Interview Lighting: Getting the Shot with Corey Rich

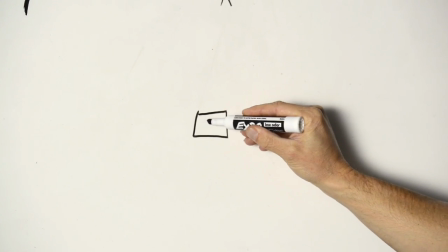[4:18]
Now, the next thing that I do is I position my camera in front of the subject on a set of tripod legs because we want a stable camera.
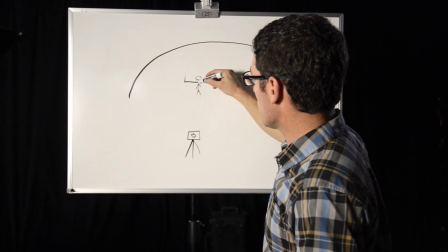[4:27]
And now when I'm framing my subject, it's always rule of thirds.
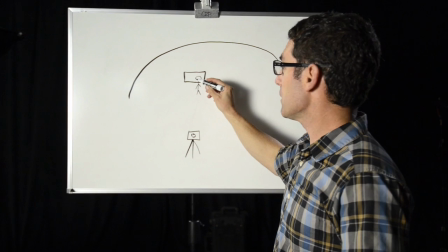[4:32]
So in that rectangle, she's at Casey's position to the right side of the frame.
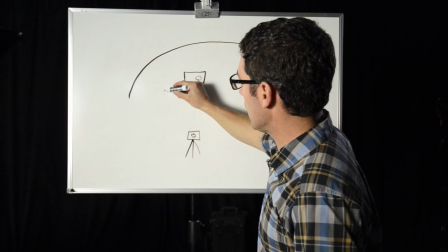[4:37]
The first light that I set up is our key light. Oops, is our key light. So that's on a stand. And remember, we're going to add some diffusion. We're going to use a soft box, actually.
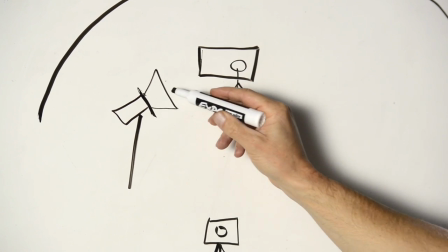[4:48]
So kind of a, not a gigantic bit of diffusion, but it just softens that light so that as it's hitting Casey, it's really creating softer light.
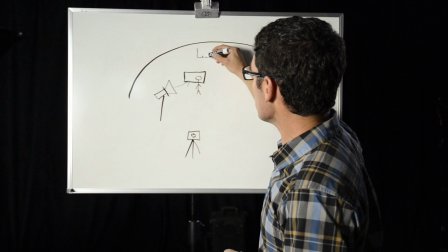[4:56]
That's our key. Next, we add a light in the back. It's called our backlight.
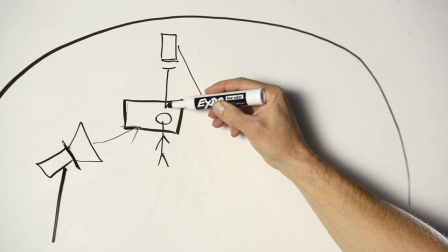[5:02]
We're going to use two barn doors to actually control that light. Again, this is aiming at her shoulders and her head to help separate her from the background.
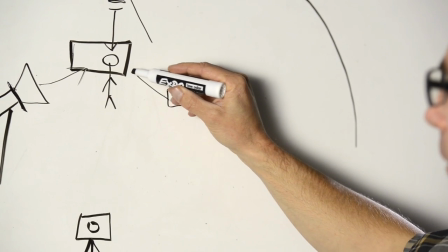[5:12]
Finally, we're going to add a third light, and this light really is aimed actually that direction, and this is our fill light.
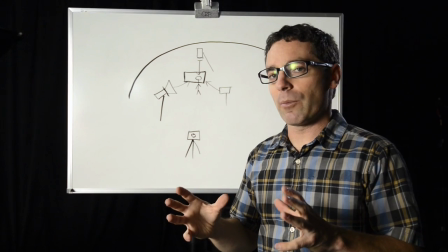[5:18]
This is to just fill in that shadow. So this systematic approach works really well for actually controlling your light.
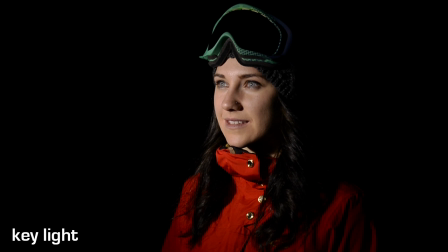[5:25]
You can really see it. You flip on the key light, boom, beautiful soft light on Casey's face. Flip on the backlight, wow, separation from that black background. Flip on the actual fill light and all of a sudden we have beautiful fill light. It's the final, final lighting scenario and it's time to actually start asking some questions. The first light that I'm going to set up is what's called the key. That's going to be really the light that's lighting her face.
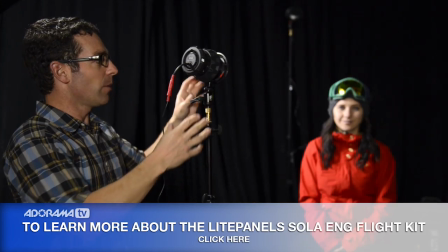[5:49]
It's that beautiful soft light. It's going to create a catch light in her eyes. And so I'm using, again, their three identical Fresnel light panel LED fixtures.
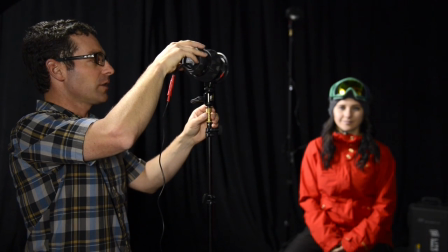[5:58]
So I'm going to go ahead and turn this on. Now it's 100% adjustable. So I'm going to kind of add a little light.
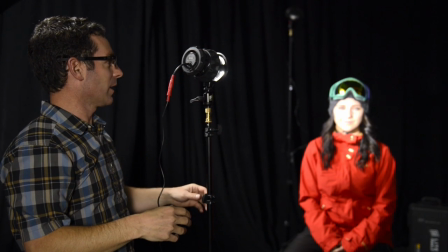[6:05]
Now that's pretty bright, but there's no diffusion right now. I can tell that that probably is bothering her eyes.
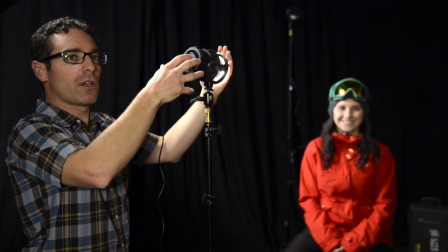[6:10]
So I'm going to cover this for a second as I'm talking. But I can obviously go from zero to a hundred percent without flicker and that's a pretty great feature.
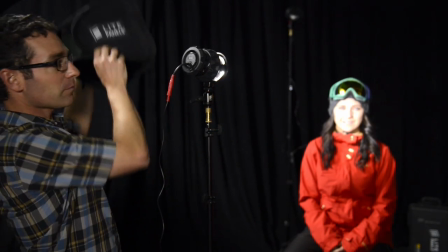[6:18]
So with this light panels kit comes this soft box actually.
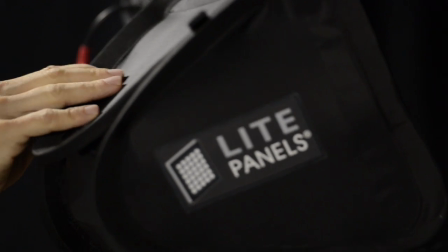[6:23]
It folds flat. It's a very simple small soft box light modifier.
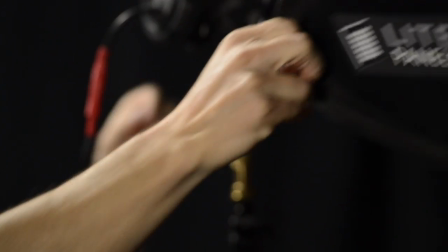[6:28]
The front you can actually see there's diffusion and it snaps onto this fixture very easily.
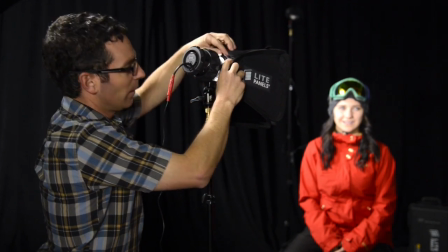[6:34]
It goes right into the area where the barn door, that little groove that the barn doors fit into.
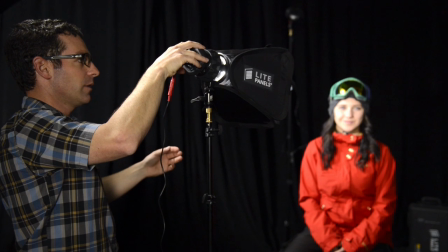[6:38]
Now I have a much, much softer light source and I'm going to adjust my light, yep that looks pretty good.
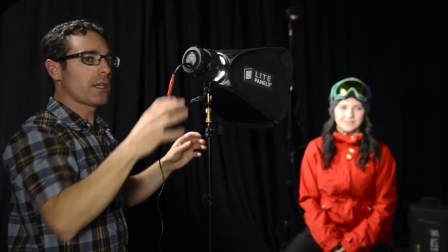[6:44]
I can also adjust my zoom and what I'm really interested in is I'm trying to actually light her face,
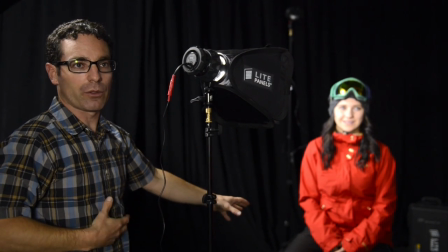[6:51]
I'm not so concerned about her pants or her torso, I actually want the light to fall off. Now I'm going to start moving around Casey and adding a backlight and eventually a fill light.
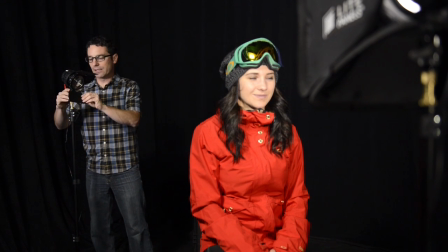[7:02]
Okay so now I've actually moved behind Casey and we have one more of our ENG heads, so it up and let's see what our light looks like. I'm gonna just guesstimate.
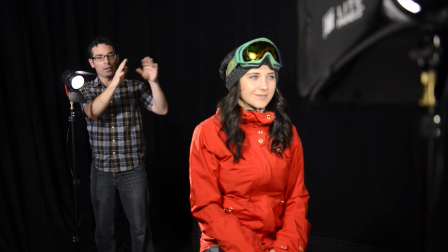[7:13]
This is really about lighting her hair and creating a rim. It's called our rim or our backlight.
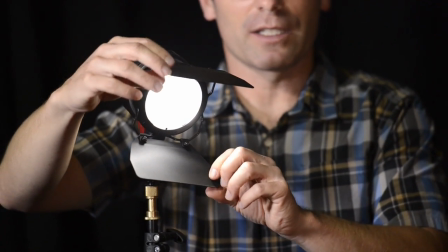[7:18]
And now we have these barn doors and again this is one using continuous lights that are LED. It's incredible.
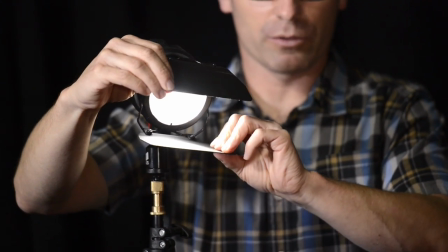[7:24]
They're not a thousand degrees right now. I can actually touch the barn doors with my fingers and sort of make that a narrower shaft of light.
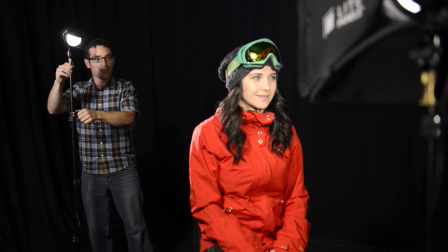[7:31]
We're really shaping and controlling how much light comes out of this head. And I'm going to raise the light here.
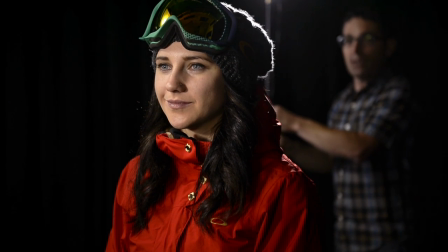[7:40]
We're going to go even slightly higher. And I can see right now, that's the beauty of continuous lighting.
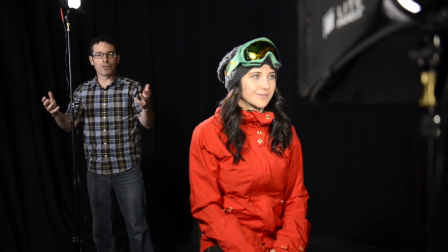[7:44]
You know, I'm a guy that comes from still photography. In still photography, you have to fire the strobe, look at the back of the camera. Here I can see it. It's real time. I can see what the light is doing. Now we're going to create a little bit of fill light.
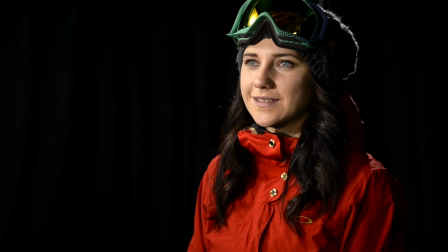[7:57]
You can see in our interview shot, The key light is casting a shadow actually on this side, the left side of Casey's face.
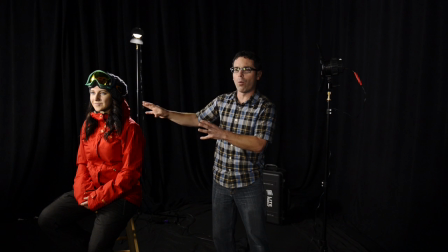[8:04]
And so I want to fill that. I don't want that much drama.
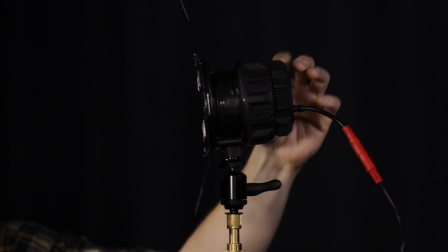[8:07]
So what I like to do is actually I'll turn on the light and I'll just go full power straight away so that I can ratchet it down.
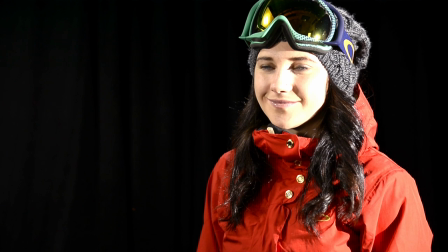[8:14]
That's a lot of power right here. So that's actually overpowering our key, so that's not going to work.
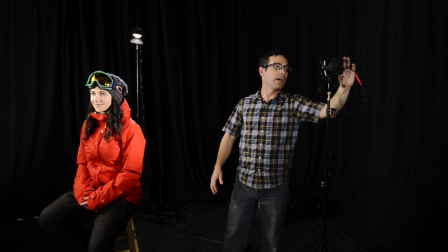[8:20]
So then I'm actually just going to roll this down and I'm just eyeballing it at this point.
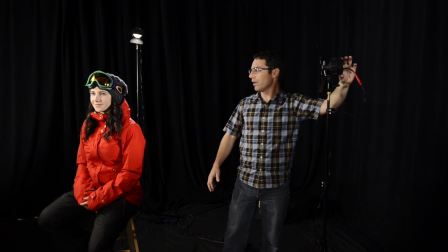[8:24]
I'm just trying to figure out how much fill do I actually want. and I want just very subtle and that's looking pretty good to me right in there and again I'm eyeballing it at the beginning and then I'm going to run to the back of the camera I check the back of the
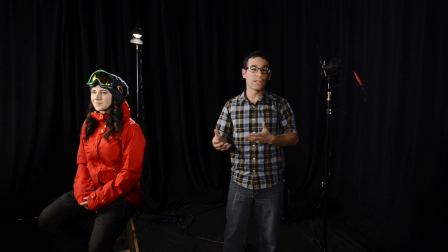[8:37]
camera I come back out I adjust the light you know if you can talk someone into helping you or if you have an assistant that makes it a lot more efficient so let's just assume that this is doing a good job at filling the shadow but remember I told you I didn't want
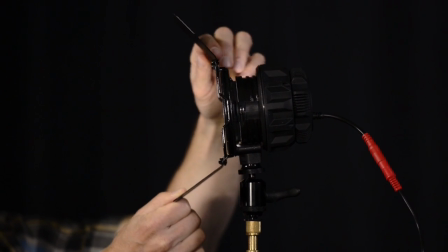[8:50]
a light or whole jacket the focus is really on Casey's face so I'm going to use these barn doors I'm going to try to flag the light off of her jacket here.
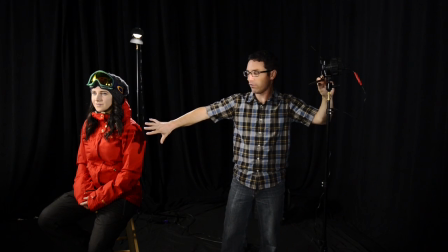[8:59]
You can see the shadow that this light is creating for my hand. I'm going to bring that barn door up. Look at that. You can see it's just creeping up. I'm creating a shadow and I'm keeping the focus on Casey's face.
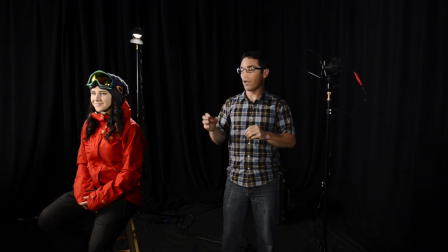[9:10]
So there you have it. Now I've walked you through kind of a three-point light setup. We have a key light with a diffuser on it, which is a soft box, small soft box. We have a backlight, rim light, or you could call it a hair light, and we're using two barn doors to adjust exactly how that light is affecting Casey. And then we just set up our final, our third point, or our third light, which is the fill light, and that's filling in the shadow on the left side of Casey's face. Now I just showed you really the basics. This is a safe starting point for building a video interview.
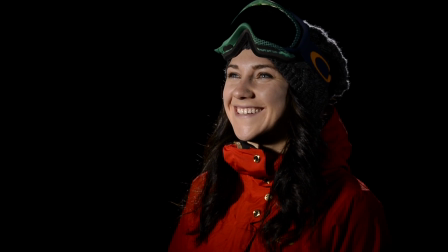[9:44]
Experiment is what it's really about. It's about getting out there with your lights, experimenting, having fun, and enjoying the process.
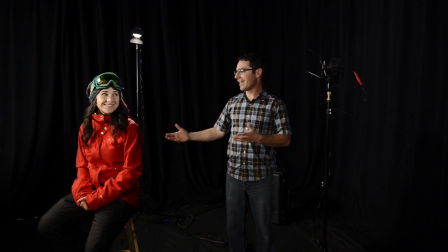[9:51]
So, a huge thanks to Casey Lucas. Casey, thank you for being our model.
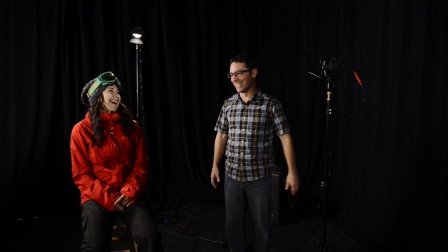[9:57]
That was a super fascinating interview. I learned a lot. But really, I think there's a point in this. I was able to convince Casey to sit on this stool while I practiced lighting. That's part of your job.
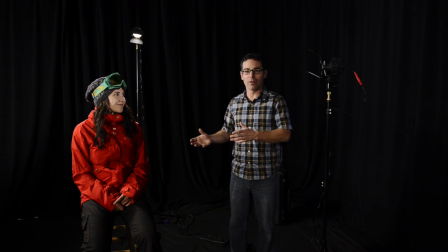[10:11]
Ideally, don't have your real subject for the interview sitting there for three hours while you figure out the light. That's when you want your friend or you get your spouse or you get your boyfriend or girlfriend Get them in the chair set up your lights And then you bring in Casey Lucas because I want her to be fresh when it's actually time to do the interview everything that I've described Here in
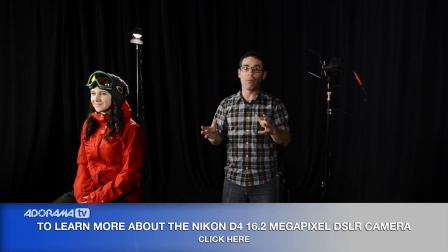[10:30]
this video you can purchase at Adorama It's the source for still photography and video equipment including lighting so visit Adorama.com
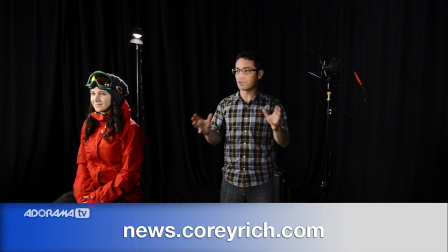[10:40]
visit coryrich.com and check out our blog if you have questions about the specific gear that I use either on this video or on any of the shoots that I've done. And if you have a question, don't be afraid to send it to us. So tune in next time here on AdoramaTV. Thanks for listening.
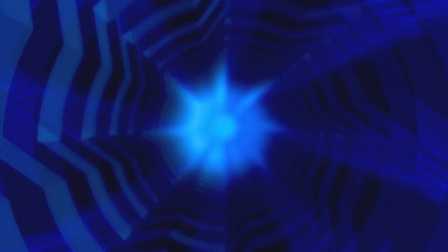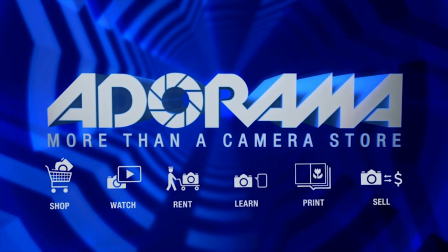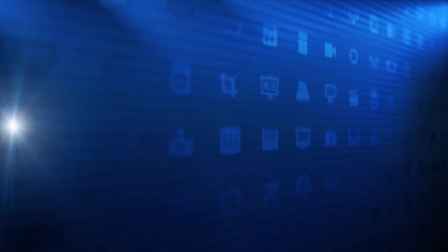[11:06]
For all the latest photography, video, and computer gear, visit adorama.com.
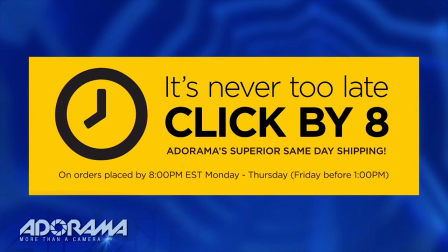[11:11]
Place your order by 8 p.m., and it ships the same day.
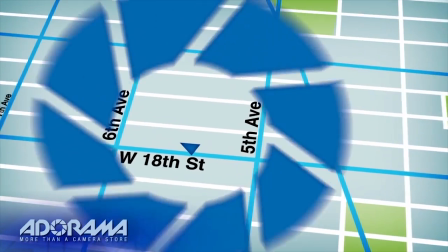[11:14]
Plus, next time you're in New York City, be sure to visit our store located on 18th Street between 5th and 6th Avenue.